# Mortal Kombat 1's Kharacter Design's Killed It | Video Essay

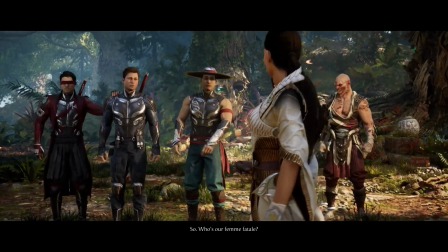(0:00)
Mortal Kombat 1 is here, and it's been a little bit of yes and no from me.
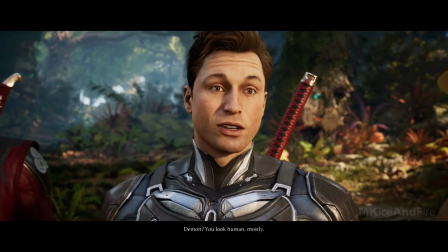(0:05)
The story is just as dumb and glorious as ever, and I'd never change a thing about it.
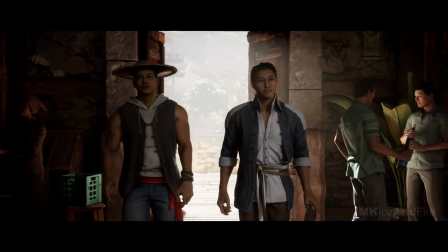(0:11)
Some of my favourite features are missing this time around,
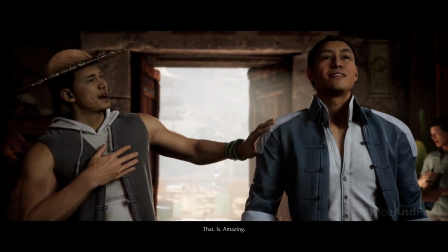(0:15)
pinning moves to the screen as well as my beloved AI fighter so I can AFK grind while watching some anime.
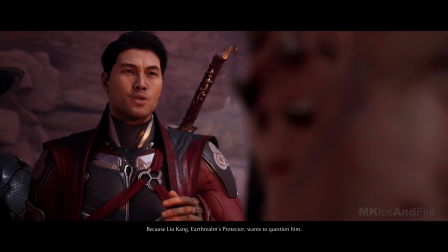(0:22)
But one aspect that MK1 has absolutely killed it in is character designs and redesigns,
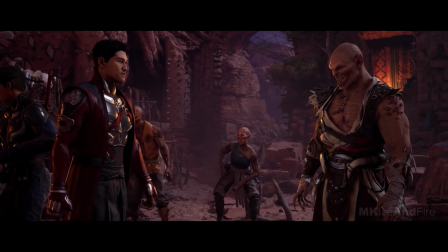(0:30)
giving some of these characters their best looks in their 30 year history.
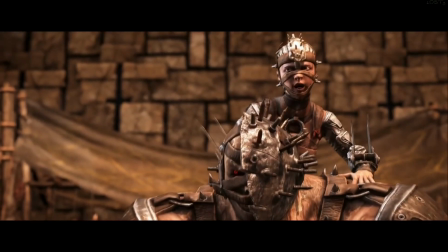(0:35)
Mortal Kombat has always been a silly franchise, and its character designs have always reflected that,
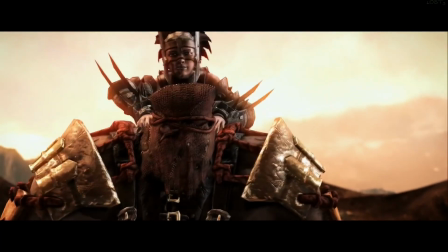(0:41)
with crazy ridiculous characters that were meant to be stupid.
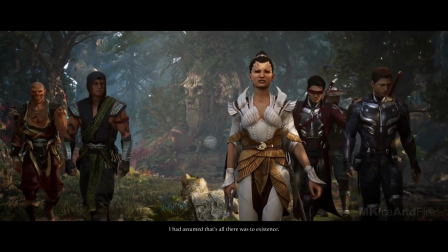(0:45)
But MK1 has toned down those crazy aspects and made its characters more grounded.
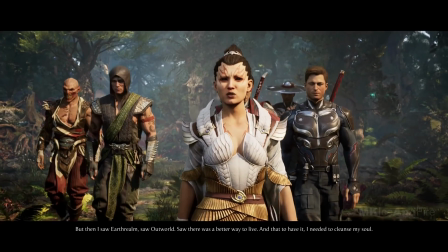(0:52)
Melina is usually in her human form,
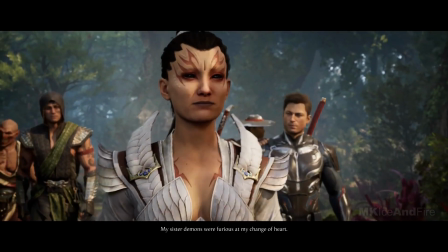(0:54)
Reptile straight up has a human form, and I can look at the 3D era characters without bursting out into laughter.
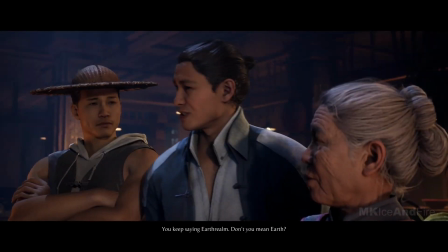(1:02)
The design philosophy for these characters seems to have been making them more serious while still maintaining the flair,
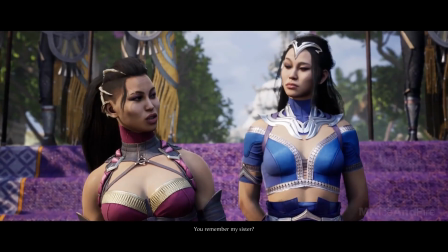(1:09)
style, and recognition that makes this roster iconic. Another design philosophy was to get back to making MK characters hot.
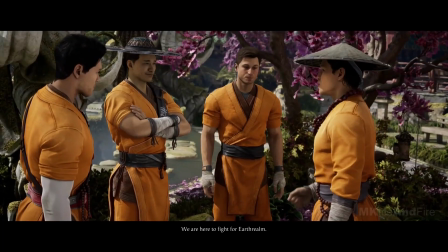(1:18)
Seriously, look at these lineups and tell me they're not gorgeous.
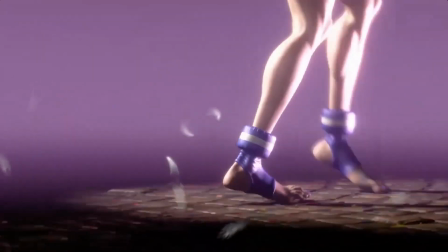(1:22)
I don't know what these Street Fighter fans are talking about, Manon looks like a shrink-wrapped rotisserie chicken and Aki looks like a human magpie.
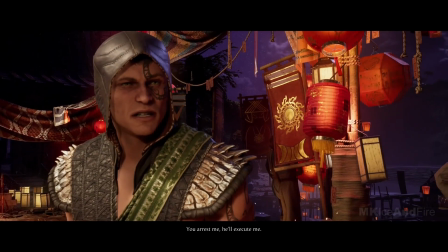(1:31)
Meanwhile they didn't just give Reptile a human body, they gave him a smooth skinned effortlessly hot and mysterious cut of meat.
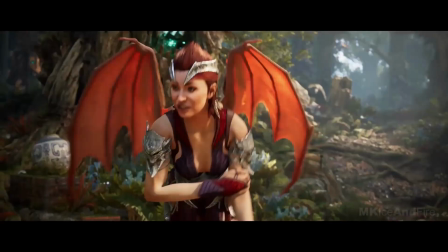(1:40)
I mean come on, surely lots of people have a Megan Fox vampire fetish, as long as she doesn't talk that is.
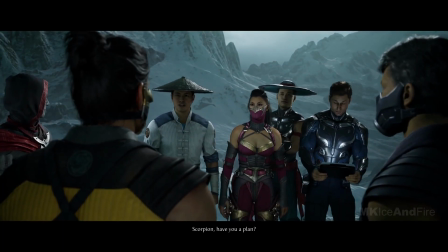(1:47)
But in all seriousness,
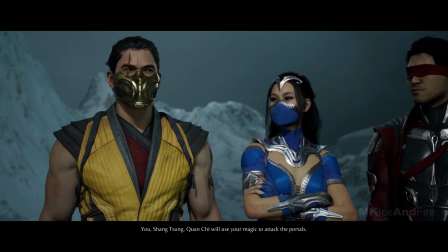(1:49)
let's take a look at some specific examples in this roster where Netherrealm's character design team knocked it out of the park.
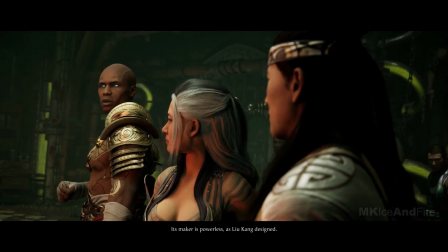(1:57)
Let's start with the poster boy this time around, Liu Kang.
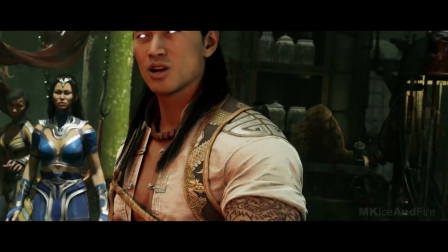(2:01)
He had the most dramatic departure from his previous incarnations, as now he's attained godhood.
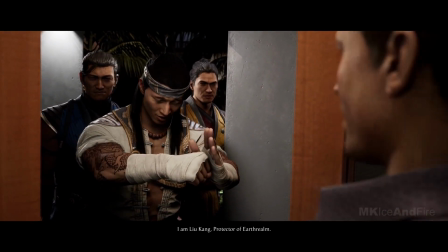(2:07)
But I love that Netherrealm hasn't just copied Raiden, and they've taken the concepts of Liu Kang and translated them to his new form.
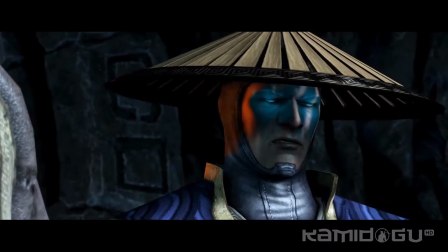(2:16)
Raiden was always an intimidating guy, even before MK11.
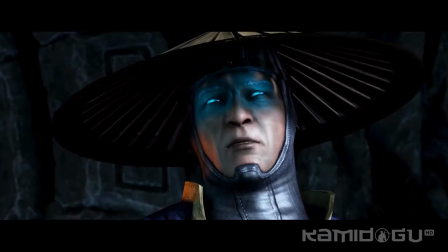(2:21)
He had no sympathy for Outworld, and took his role as protector incredibly seriously.
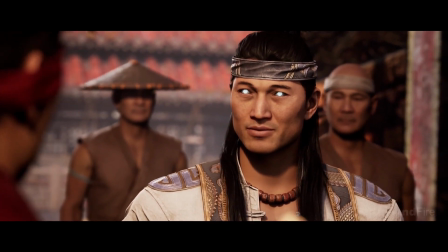(2:28)
Liu Kang was always a much kinder person, and this is physically reflected in his warm and soothing colour palette.
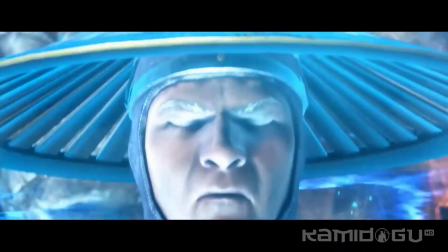(2:35)
No part of him feels threatening as Raiden did, with his hat obscuring and casting a shadow over his face.
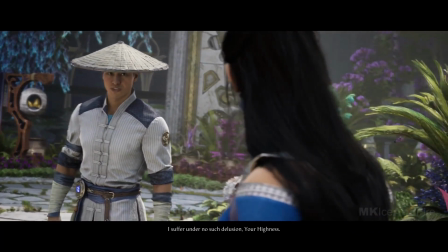(2:42)
But MK1 Raiden also has a far kinder design,
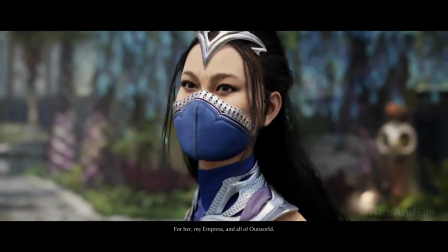(2:46)
even with his hat returning and his imposing crackle of electricity cascading around him.
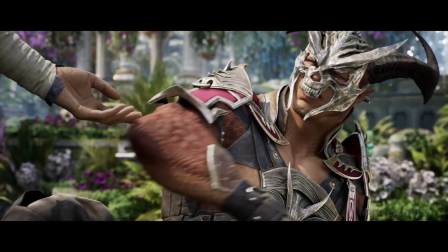(2:52)
This version of Raiden is able to connect with the player because of his eyes.
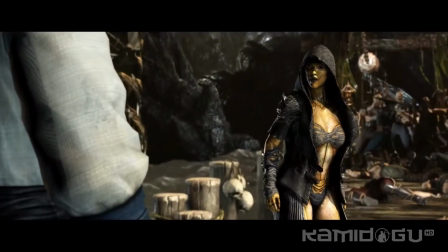(2:56)
They're no longer filled with immense strength, communicating to his opponents that he's on a different level from them.
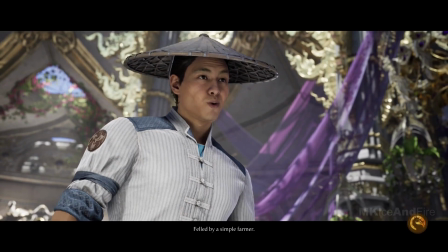(3:03)
Instead, they sparkle with humility and the desire to help and protect all people, no matter what realm they hail from.
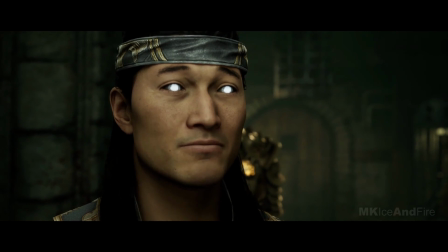(3:10)
And though Liu Kang now has those once imposing eyes,
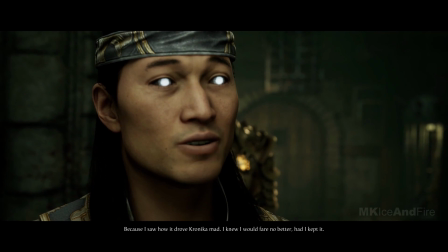(3:14)
when they're put upon his mellow face and wavy hair, they soothe the player with a kind glow.
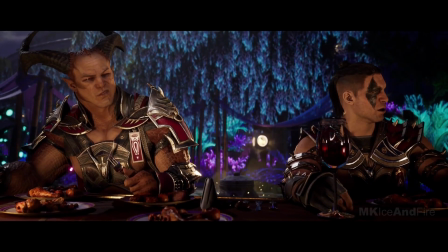(3:20)
Meanwhile, Outworld got some massive glow-ups, and again, everyone looks less monstrous and more kind.
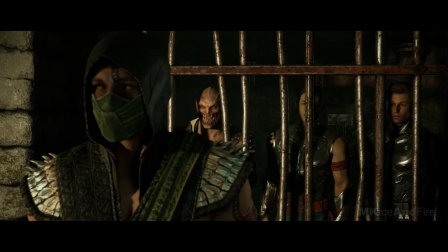(3:28)
Reptile's aforementioned human body, which may be because his new Zotterran form doesn't fit well for fatalities,
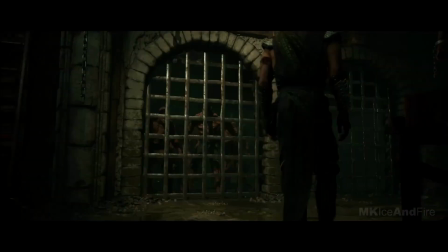(3:35)
but it also makes him sympathetic.
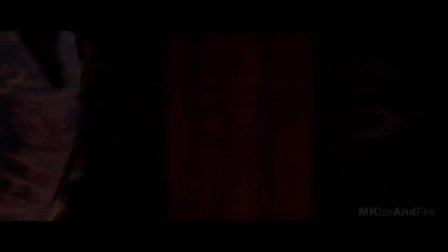(3:38)
Speaking of sympathy, while Baraka's design hasn't changed all too much, the context around him has wholly reversed,
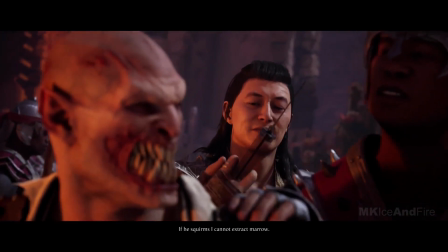(3:45)
making him a tragic monster rather than the gnarled beast he previously was.
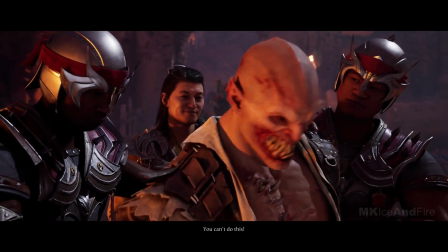(3:51)
It's actually pretty genius, instead of changing Baraka's iconic design into something hotter like the rest of the cast,
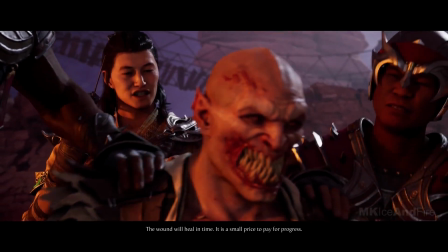(3:59)
by changing the context around his design, the player will interpret it as more appealing rather than horrifying.
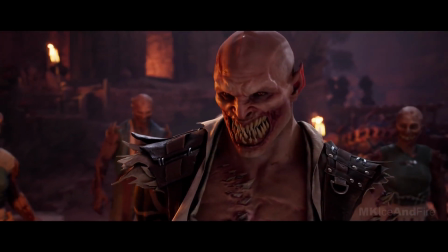(4:06)
Netherrealm is cleverly playing on your emotions to change how you think about Baraka rather than change Baraka himself,
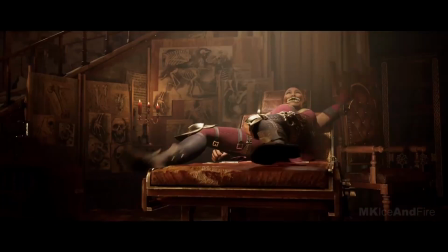(4:14)
and this goes double for Mileena, and I never would have thought in a million years they would try to make Melina a sympathetic character, and throughout the whole story I was waiting for the other shoe to drop and for her to become the ravenous beast.
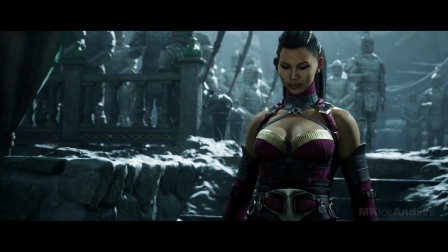(4:29)
But no, she maintains her loyalty to her mother and sister throughout the whole story,
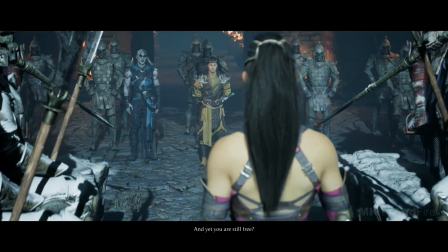(4:35)
and somehow becomes my favourite character, and the change in Melina's design reflects that.
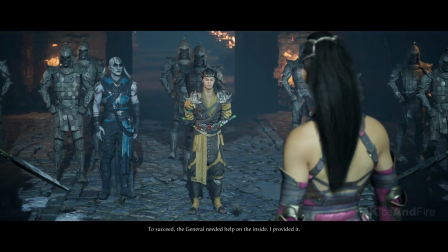(4:41)
She's wearing her mask like usual,
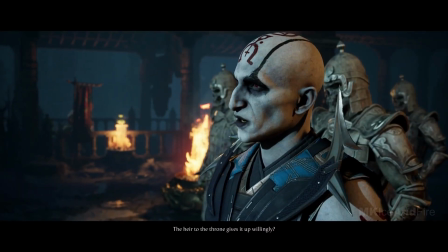(4:44)
but without her reptilian eyes glaring above it, she She indeed looks like Katana's sister instead of her bane.
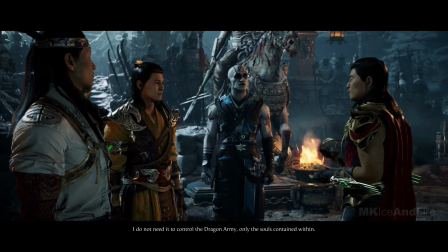(4:51)
But there's one character who had the biggest glow up they've ever had, and that's Shang Sung.
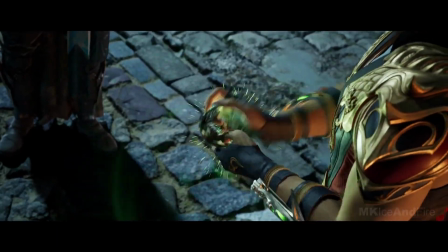(4:57)
And again, Netherrealm is messing with our perception of the character. Now Shang Sung isn't sympathetic like Baraka, he deserved every punch, kick and spitball thrown at him.
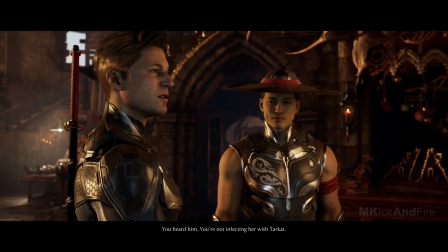(5:09)
He's still the trickster and schemer he's always been, but this time, his design isn't lying to us.
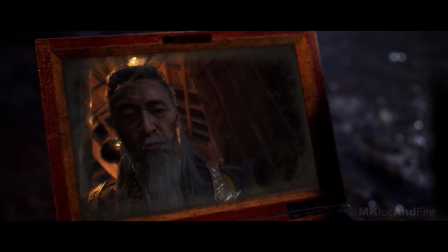(5:16)
Even though most of the time Shang Tsung looks young,
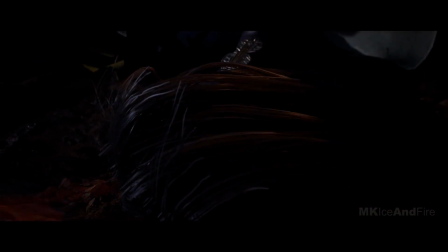(5:20)
in the back of your mind you know he's just a decrepit old man, it's all part of his illusion about how nothing about him is truthful.
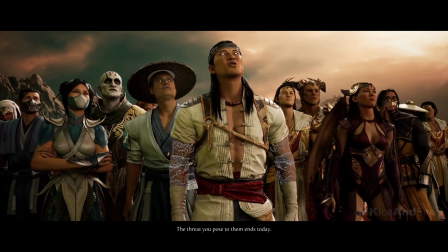(5:28)
But in Inkai Wan he really is young, with no illusion, no soul absorption.
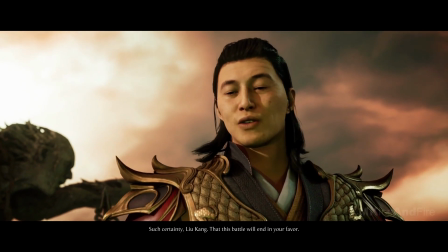(5:34)
For the first time in history I can say with no caveats that Shang Tsung is genuinely hot.
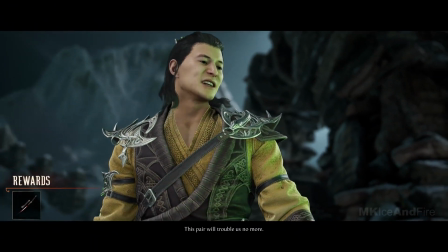(5:41)
And yellow is such a good colour on him. It's smooth, but not too exuberant, fitting with his slyness.
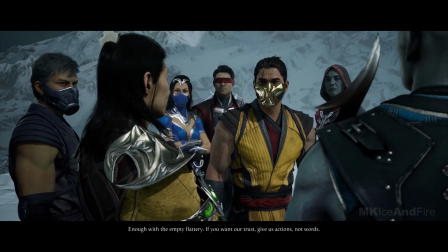(5:48)
He's much more cat-like in MK1 because of his new flaw, fitting in with his tendency to stab you in the back with a more eloquent weapon.
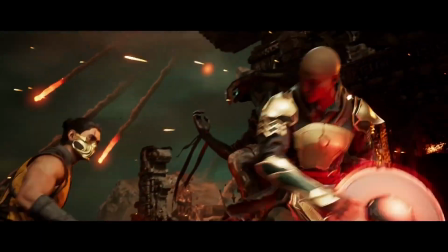(5:57)
Mortal Kombat 1 may go down as a divisive entry in the franchise,
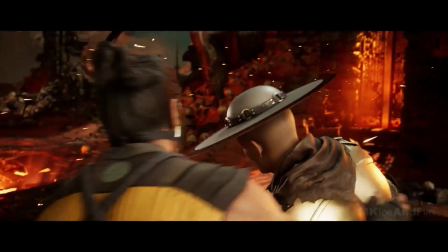(6:01)
and is a step back from the content in previous Netherrealm games, although MK11 also launched in pretty bad state.
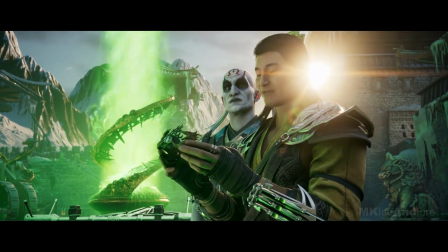(6:09)
But the design team for MK1 has knocked it out of the park with characters that look far more tame yet also maintain their iconic looks.
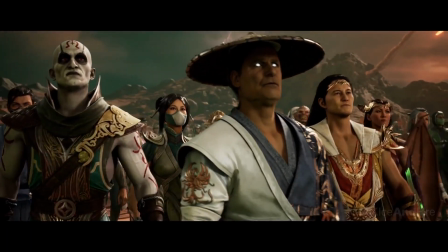(6:18)
Although I have a sneaking suspicion the reason these characters look so friendly now is to add a bit of emotional trauma to the fatalities this time,
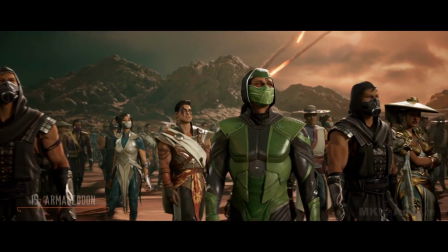(6:27)
this is the best the MK roster has ever looked.